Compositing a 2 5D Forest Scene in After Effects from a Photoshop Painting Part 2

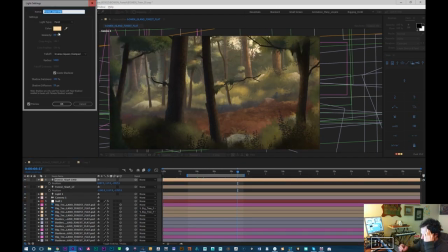Okay. And I think at the end, I might just increase the intensity a bit. Okay.
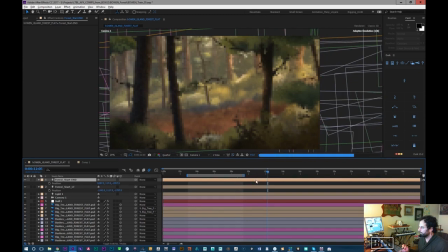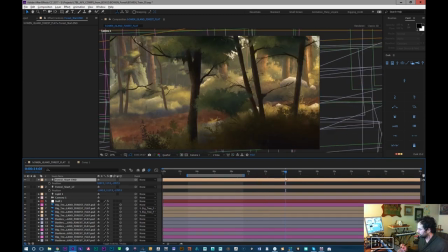Cool.
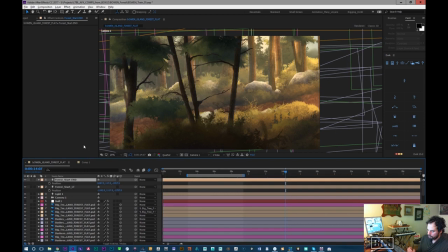All right. And that's probably the intensity is probably way too much because you got to remember that we have an ambient light as well. So usually what I try to do is whatever the intensity of the ambient light is, I try not to stack too much on top of it.
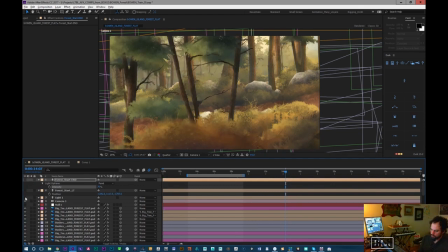So let's just have a look. This is without lights and with lights.
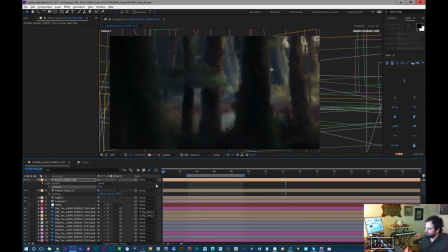So I really want the lights mostly to affect color and foreground value for this specific example. So when I turn it on and off, I think it's looking pretty cool. It's definitely helped this part of the forest. I'll probably put
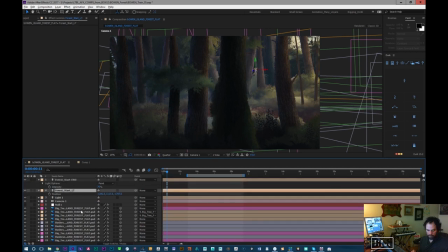Oh, that's end. We want this one. I'm gonna put another one of these lights in, further in. Over here more.
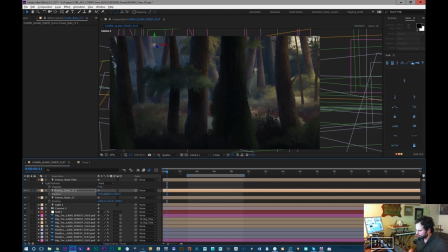I just don't want that far background to be completely dark.
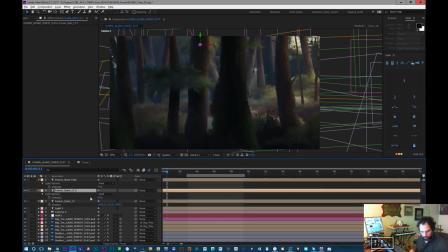Oops. Probably should lock that layer so I don't wreck what I did. Is this process is a little, you know, it's a little back and forth, kind of tweaky and stuff like that.
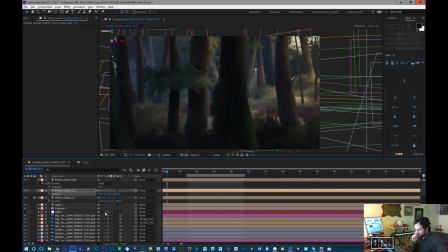Oh, thanks, Kira. Kira says it's very lovely. I appreciate that. It's really, really kind of you to say.
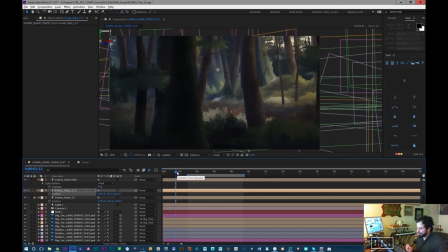Thank you. All right. So, and also what did I'm this is a confusing name. Start end. This should be forest end. I'm also going to put a light in the foreground.
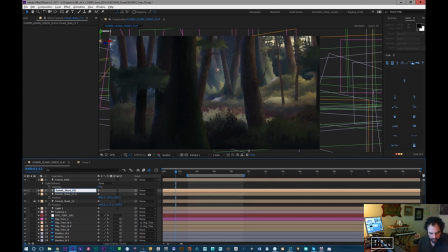So let's just call this FGLT. My naming is awful right now.
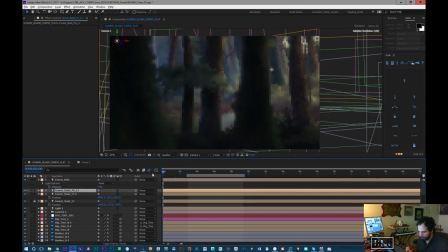I'm just riffing. I did not plan to do this. I was planning on stopping the stream and now I just got carried away again. Okay, so I'm gonna bring this light back behind the camera, okay? And this I can use to help
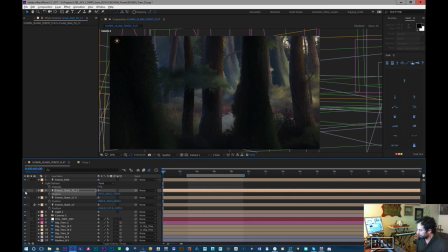color the foreground stuff a little bit. So without it, we get quite extreme darks, and with it, we've cooled off the foreground a bit.
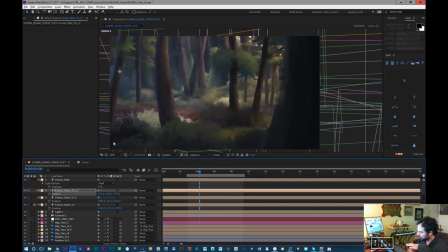And we haven't lost all of our values and colors. Now this is getting really grayed out, so there's something not good there, that little patch right in the middle, but that could actually just be the layer itself.
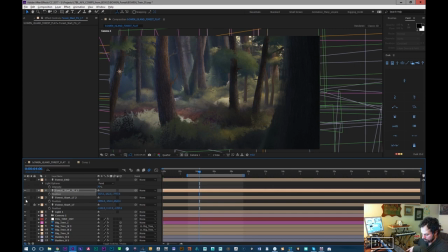Because remember, if you mix oranges with blues, they gray out. It's kind of just a green. It's quite gray. I'm gonna make sure I call this ambient.
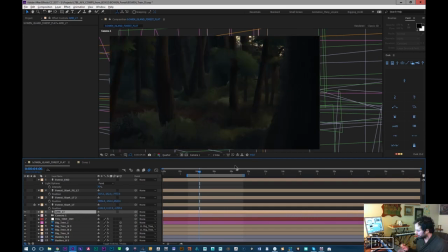So the ambient light is probably too blue. I think what I want to do with the ambient light is actually make it the same color of the sky,
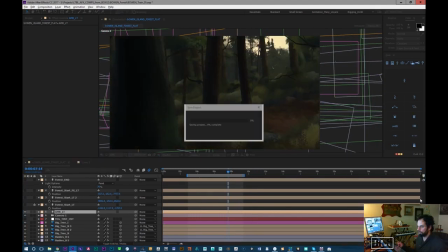but this part of the sky that's more of a bluish tint and not the yellow part of the sky.
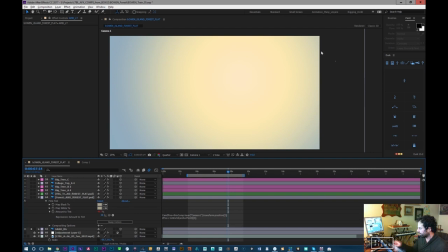So the sky has a couple of different colors. It has this all the way, and it's just, it's more of reference than anything.
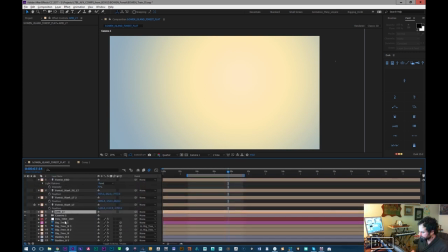But let's take maybe a bit more of the ambient light would be more that. Well, it looks like I've already pretty close to what it is anyway. It's almost a gray. It's really, there's not a lot of color to it.
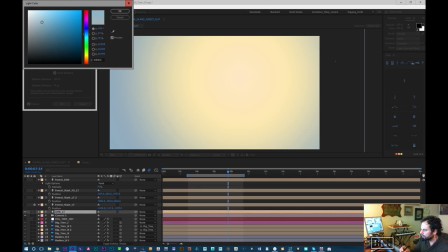I want to be careful not to overcolor it.
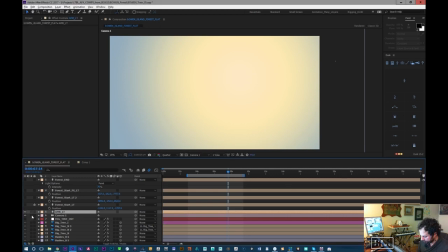It might even be better just as a white. It's really hard to say.
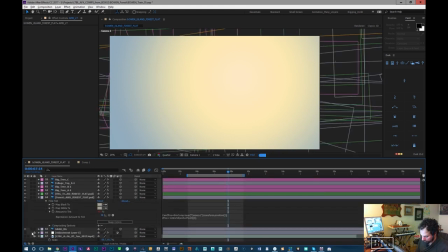This process can take a little bit, quite a bit of time, the lighting process.
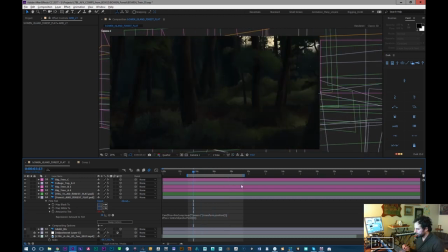So there we have the ambient light. And that just flattens things out because it lights everything equally.